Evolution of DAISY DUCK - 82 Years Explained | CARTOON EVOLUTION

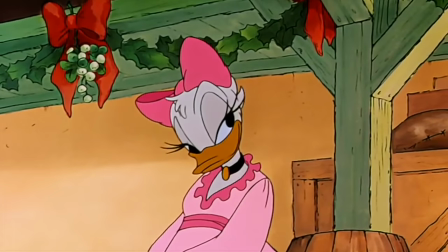[0:04]
Daisy Duck is one of Disney's most well-known characters of all time.
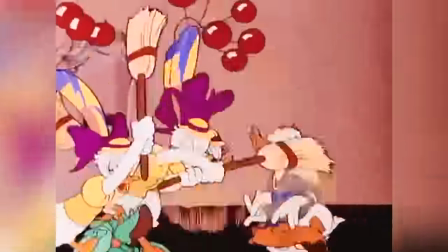[0:08]
She is the lovable, confident, and slightly temperamental counterpart of Donald Duck, though much more sophisticated and high-maintenance,
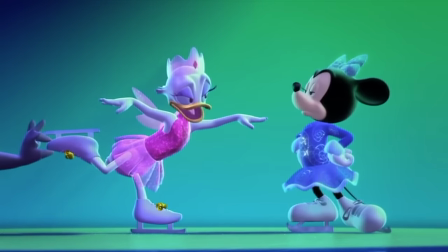[0:15]
as well as the best friend and sometimes friendly foil of Minnie Mouse. While Daisy has become synonymous with the Disney brand over the years,
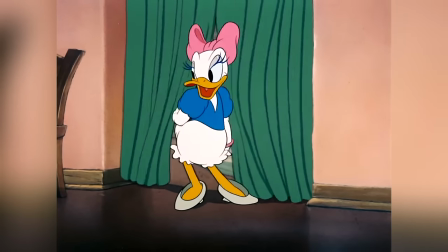[0:23]
it may surprise you to learn that she only ever appeared in 14 classic Disney shorts between the 1930s and 1950s
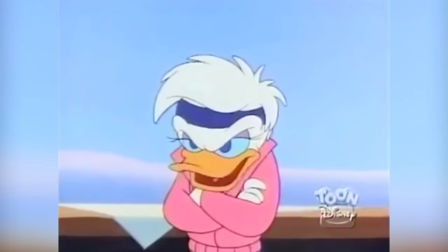[0:30]
before becoming a star of comics and a more regular screen character thanks to a slew of television appearances in the late
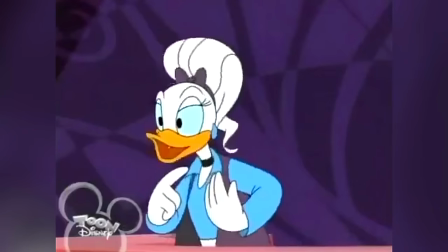[0:37]
1990s and early 2000s.
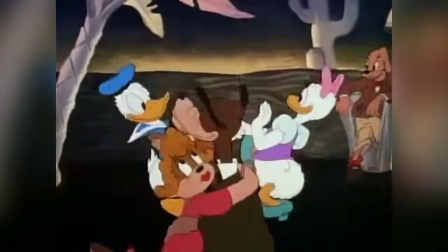[0:39]
This is despite debuting only three years after Donald who appeared in a total of over 170 classic shorts.
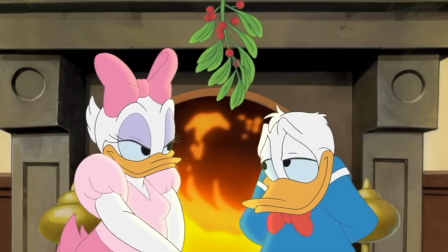[0:47]
In 2019 Daisy Duck turns 82 years old and in her eight decades of
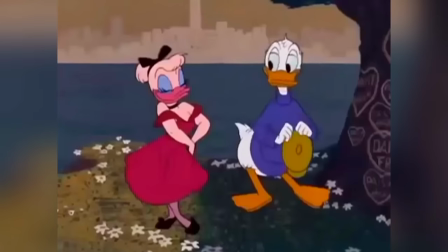[0:52]
existence her look design and personality have evolved subtly through changing animation styles.
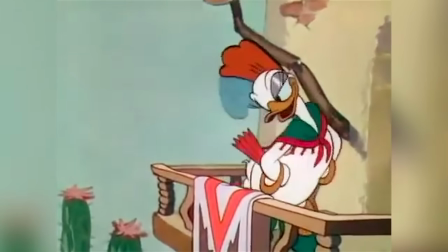[0:58]
In this video I will trace the evolution of Daisy Duck right from her first appearance as Donna Duck in 1937 to today in 2019.
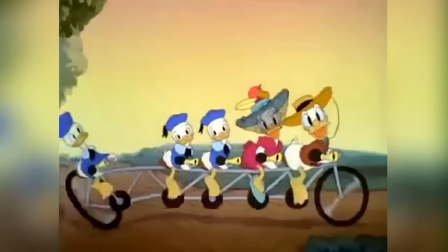[1:06]
To do so we will look at the most drastic and important changes prevalent across a selection of classic shorts and series in this edition of
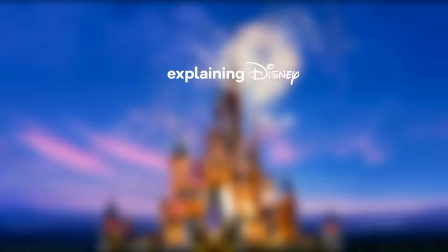[1:15]
Explaining Disney
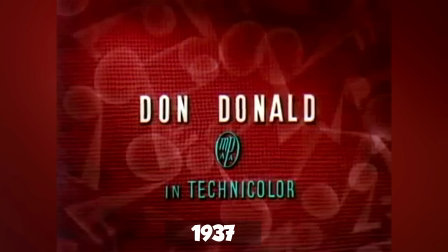[1:19]
Daisy Duck would first appear in Mickey Mouse short Don Donald the first ever headline
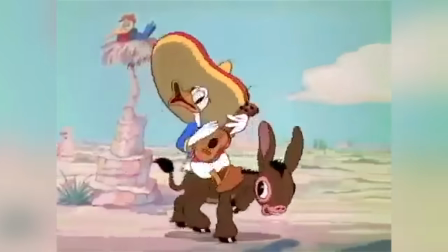[1:24]
starring role for Donald Duck and one of the very few Mickey Mouse shorts not to feature Mickey in any capacity.
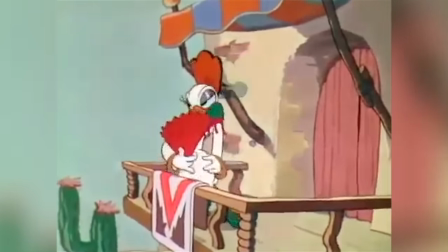[1:30]
In this short, Daisy appears under the name Donna Duck, and is introduced as a love interest for which Donald could comically buy his affections.
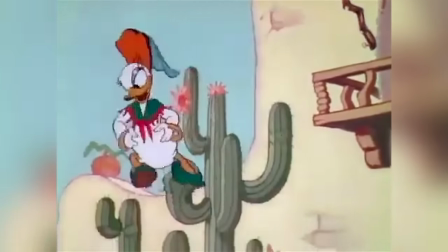[1:38]
As the short is set in Mexico, the character first appears in traditional Mexican attire, with a green and red colour scheme.
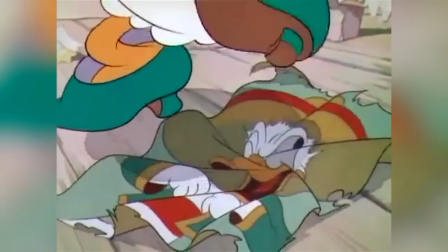[1:45]
She is drawn in oversized pumps, which, much like in the appearance of Minnie Mouse, are designed for comic effect.
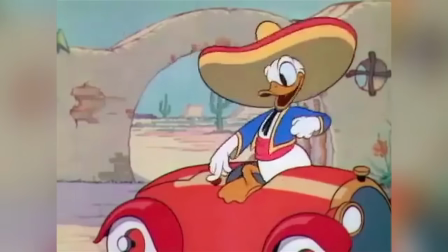[1:51]
She's also drawn with shiny eyelids, as was a traditional animation style of the time.
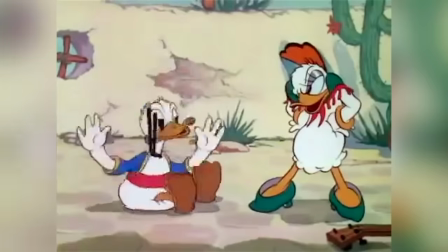[1:55]
It's also worth noting that the character's voice here is provided by Donald's voice actor Clarence Nash
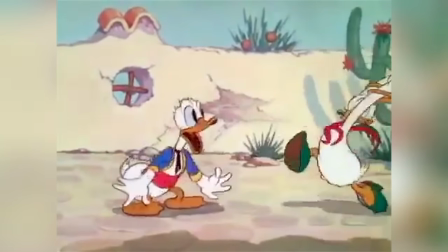[2:03]
This is the one and only time the characterisation of Donna ever appeared in a cartoon short Though
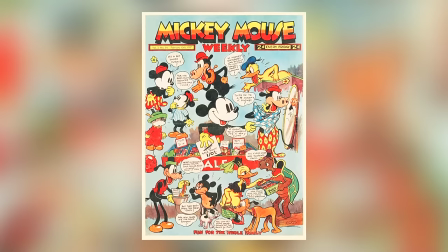[2:08]
she would briefly appear afterwards in numerous issues of the UK Mickey Mouse comic series Mickey Mouse weekly in a
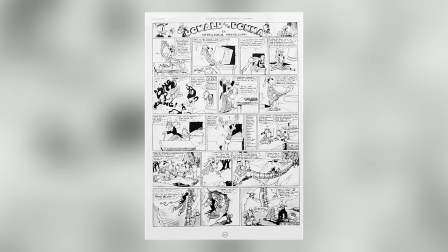[2:14]
short-run series of 1937 strips titled Donald and Donna which just so happened to be Donald's
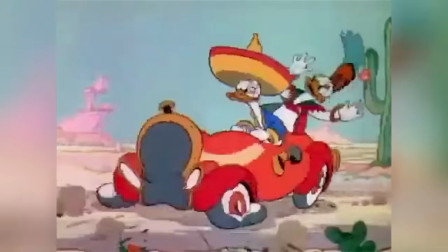[2:20]
first comic headliner Considering this as Daisy's first appearance may be controversial for some,
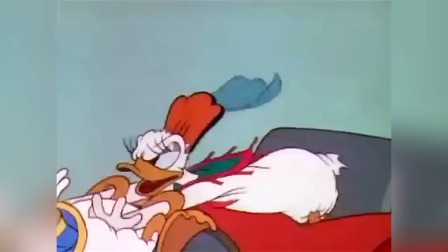[2:26]
as the identities of Daisy and Donna have been established as two separate characters in some Disney media.
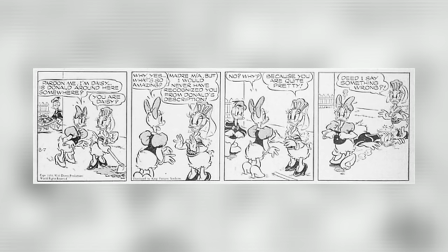[2:32]
A number of Donald Duck comic strips would show both Daisy and Donna together. However, it is worth noting that the comics and the shorts never quite share the same continuity,
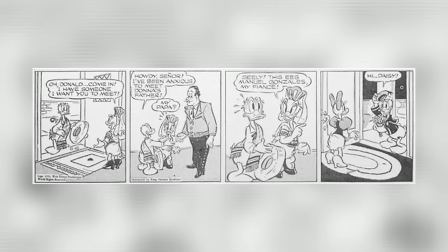[2:41]
with the comics arguably being considered non-canon or taking place in an alternate Disney universe.
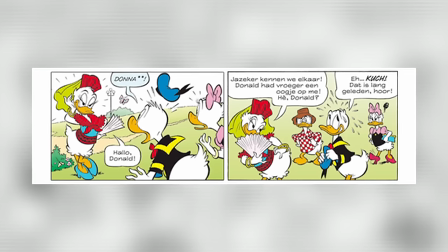[2:47]
Partly the reason I scarcely refer to the comics in this series.
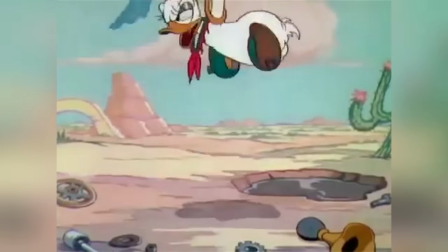[2:50]
Regardless of this, the fact remains that the mere existence of Donna would go on to inspire the creation of Daisy in later years.
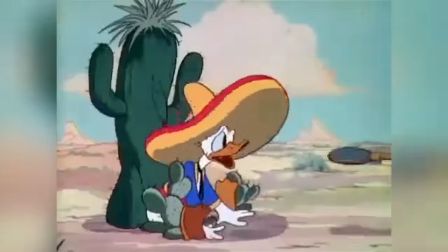[2:58]
Not only in that they're both female ducks, but in that they both share a similar design.
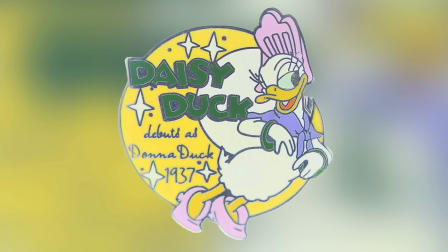[3:02]
That said, the Disney Studios do consider Donna to be the very first appearance of Daisy,
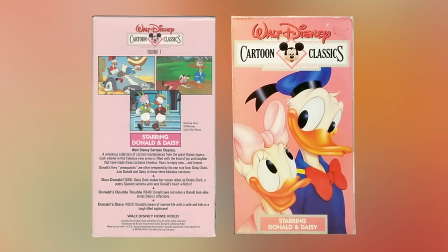[3:08]
and have even mentioned so in printed publications, and have included the Don Donald short on multiple Donald and Daisy compilation collections on home media.
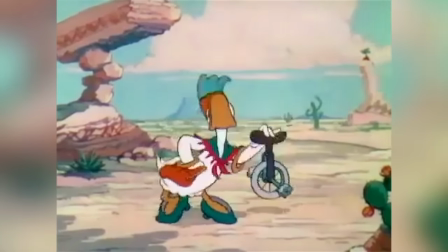[3:16]
Some publications even refer to Donna as perhaps being a character portrayed by Daisy.
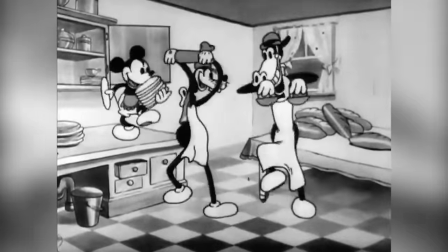[3:21]
Let's also not forget that Goofy had initially debuted as a character called Dippy Dog.
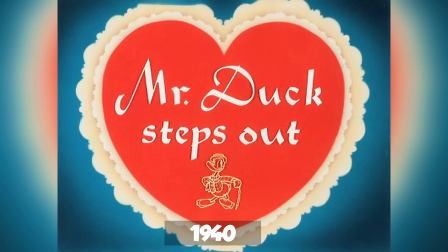[3:27]
It wouldn't be for another three years in 1940 that the character would appear again in Donald Duck's short,
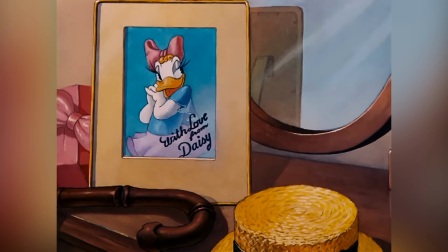[3:33]
Mr. Duck Steps Out, where she would finally take on the name Daisy.
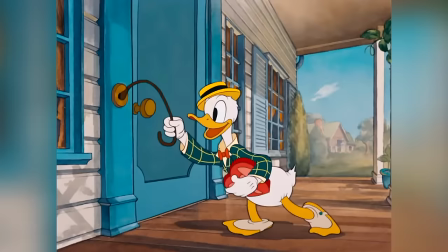[3:37]
In this short, Daisy once again appears as Donald's love interest as we are witness to what we assume is their very first date.